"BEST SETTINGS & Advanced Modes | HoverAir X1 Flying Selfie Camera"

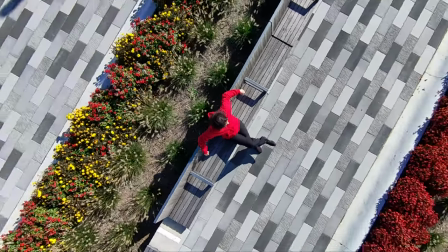(4:08)
This effect will get even better if you add cinematic music and ambient natural sounds, as these drones don't record natural ambient sounds. However, this one can record your voice through your smartphone.
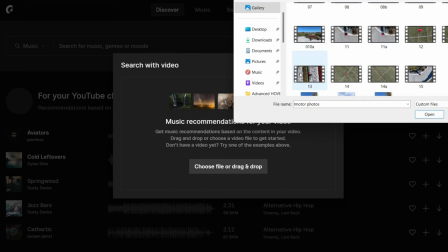(4:23)
To find suitable music is super easy with royalty-free music service Epidemic Sound,
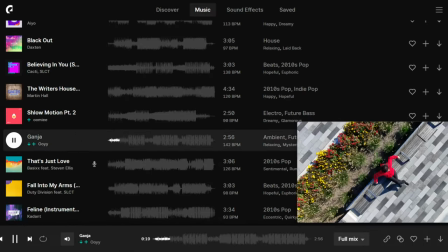(4:30)
as they added a feature where you can find the music video. You can upload your clip and then choose one of these suggested songs.
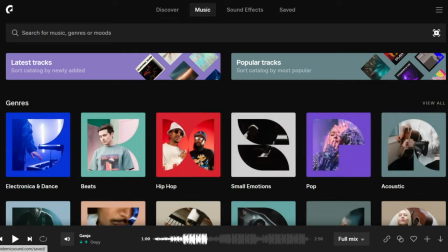(4:38)
The music and sound effects are also nicely organized in two categories.
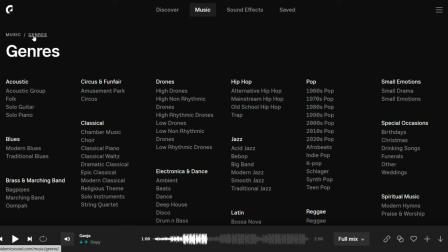(4:42)
With Epidemic Sound, you will avoid all copyright claims on YouTube or your other social media. I've been using them for a number of years, and what I really like is that you can download the whole song and also stems.
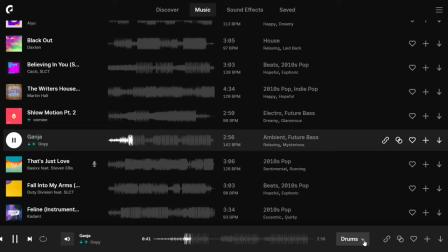(4:57)
If you need only drums or melody, it is all here. They also have an app for the phone.
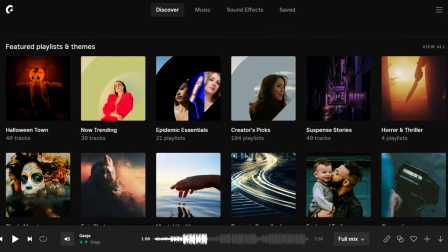(5:03)
You'll find a link to get a free 30-day trial below the video in the video description.
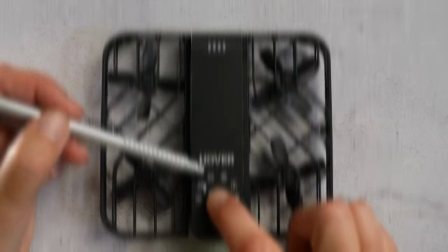(5:08)
Thank you very much, Epidemic Sound, for making this video possible. Follow mode doesn't have to be a standard follow shot at eye level.
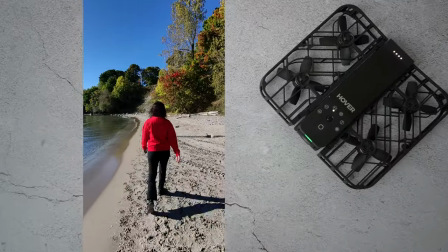(5:17)
Here is a standard shot in vertical mode. They just added that feature last week.
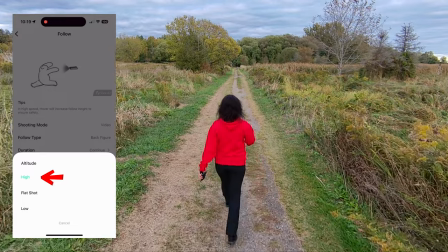(5:22)
You can select 1 meter above to be able to show off the location as well. The view will be a typical shot you see with drones. And the shot will look very nice if you select far distance.
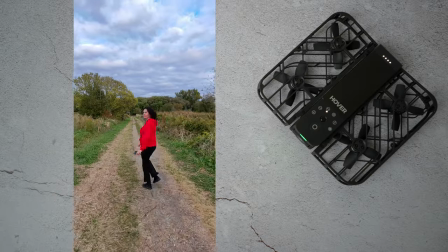(5:41)
If you need a standard distance shot, you're going to get a view like this.
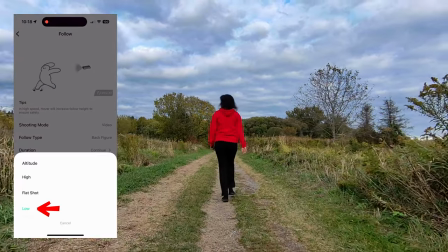(5:46)
And you can also select 1 meter lower altitude.
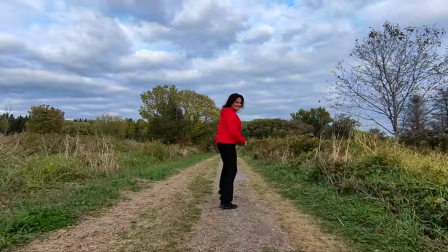(5:50)
This shot is great if you have a large open space with lots of sky ahead. And here is a bad example of what not to do, what to avoid.
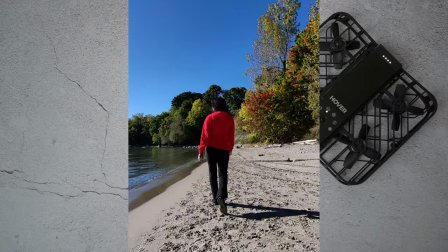(6:01)
The dark hair is getting lost in all these tree crowns. The background is way too busy. Some of you asked if the drone is fast enough to follow someone who is riding on a bike.
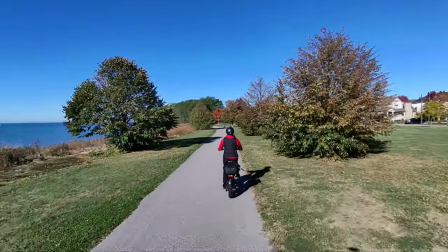(6:14)
Yes, it certainly can. The faster you will go, the more distance the drone is going to keep away from you.
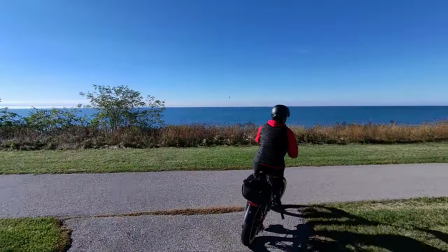(6:20)
It can also change direction and the drone will follow up. Keep in mind, for those who love water sports, that you cannot fly the drone over the water.
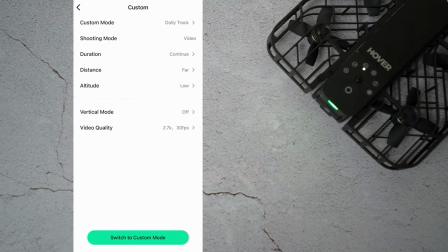(6:31)
Just in case you're wondering. Dolly track shot can be enabled under custom mode.
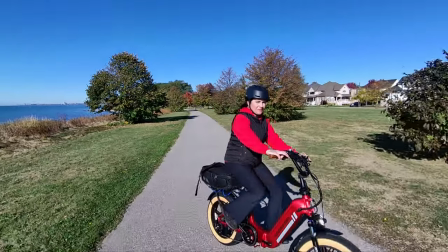(6:36)
This is when you will follow the drone. Keep in mind that the shot must be in a straight line.
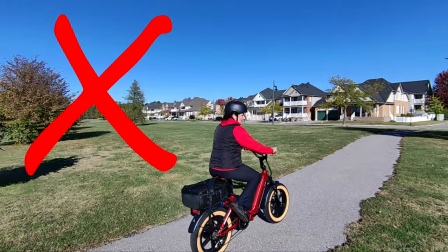(6:42)
If you change the direction, the hover camera is going to lose you. Let's change the altitude once again.
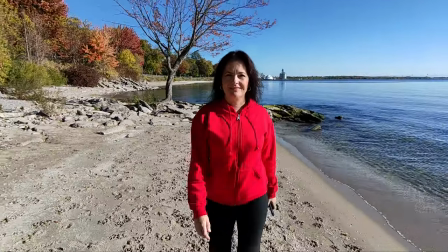(6:48)
Instead of this regular flat altitude typical shot,
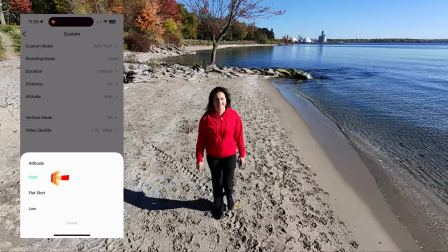(6:52)
experiment with lower altitude or higher altitude to show more of a location. This camera is primarily a selfie camera, but if you happen to be in a beautiful, stunning location,
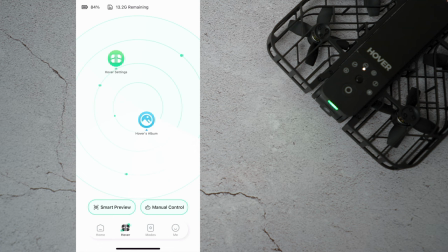(7:06)
you can grab one or two shots from above if you fly it in manual mode and use your smartphone as a joystick.
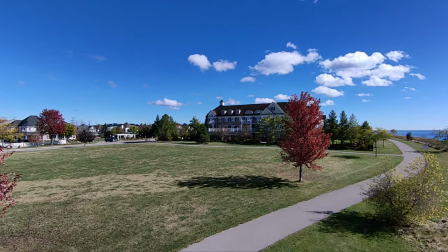(7:14)
Keep in mind though that the drone needs to be very close to your smartphone as you will be using Wi-Fi to see a shot preview.
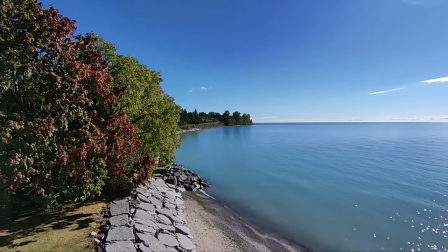(7:22)
You can also change the camera angle.
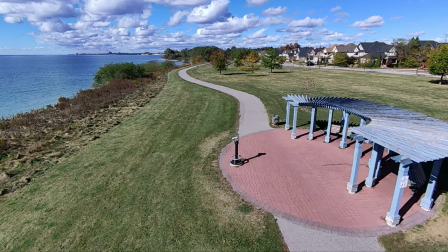(7:25)
Here again, you will need to walk with the drone either forward or sideways in order to stay connected.
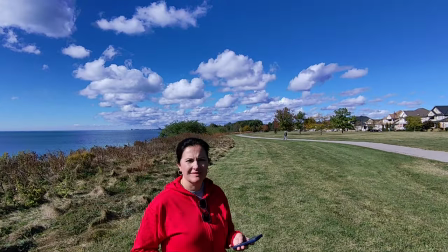(7:32)
I wanted to see how high I could get the drone.
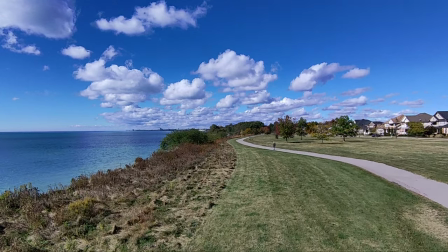(7:36)
I cannot recall how high the drone was, but I lost connection,
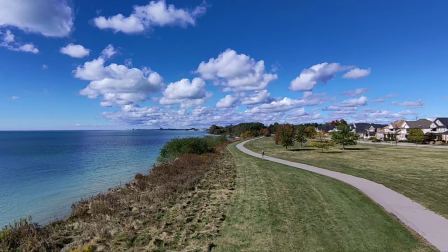(7:41)
which I regained in about a minute, so I was able to land the drone safely.
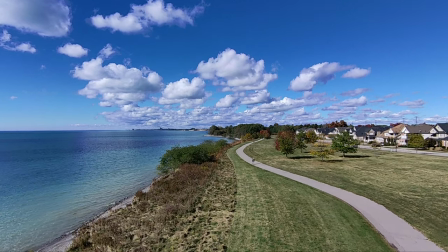Bottom line, if you're after aerial shots and you want really, really big shots when you send the drone away, get a bigger drone. This is just a selfie drone. All right, let's add those clips together, add some music and sound effects and transitions. Let's recap all those shots.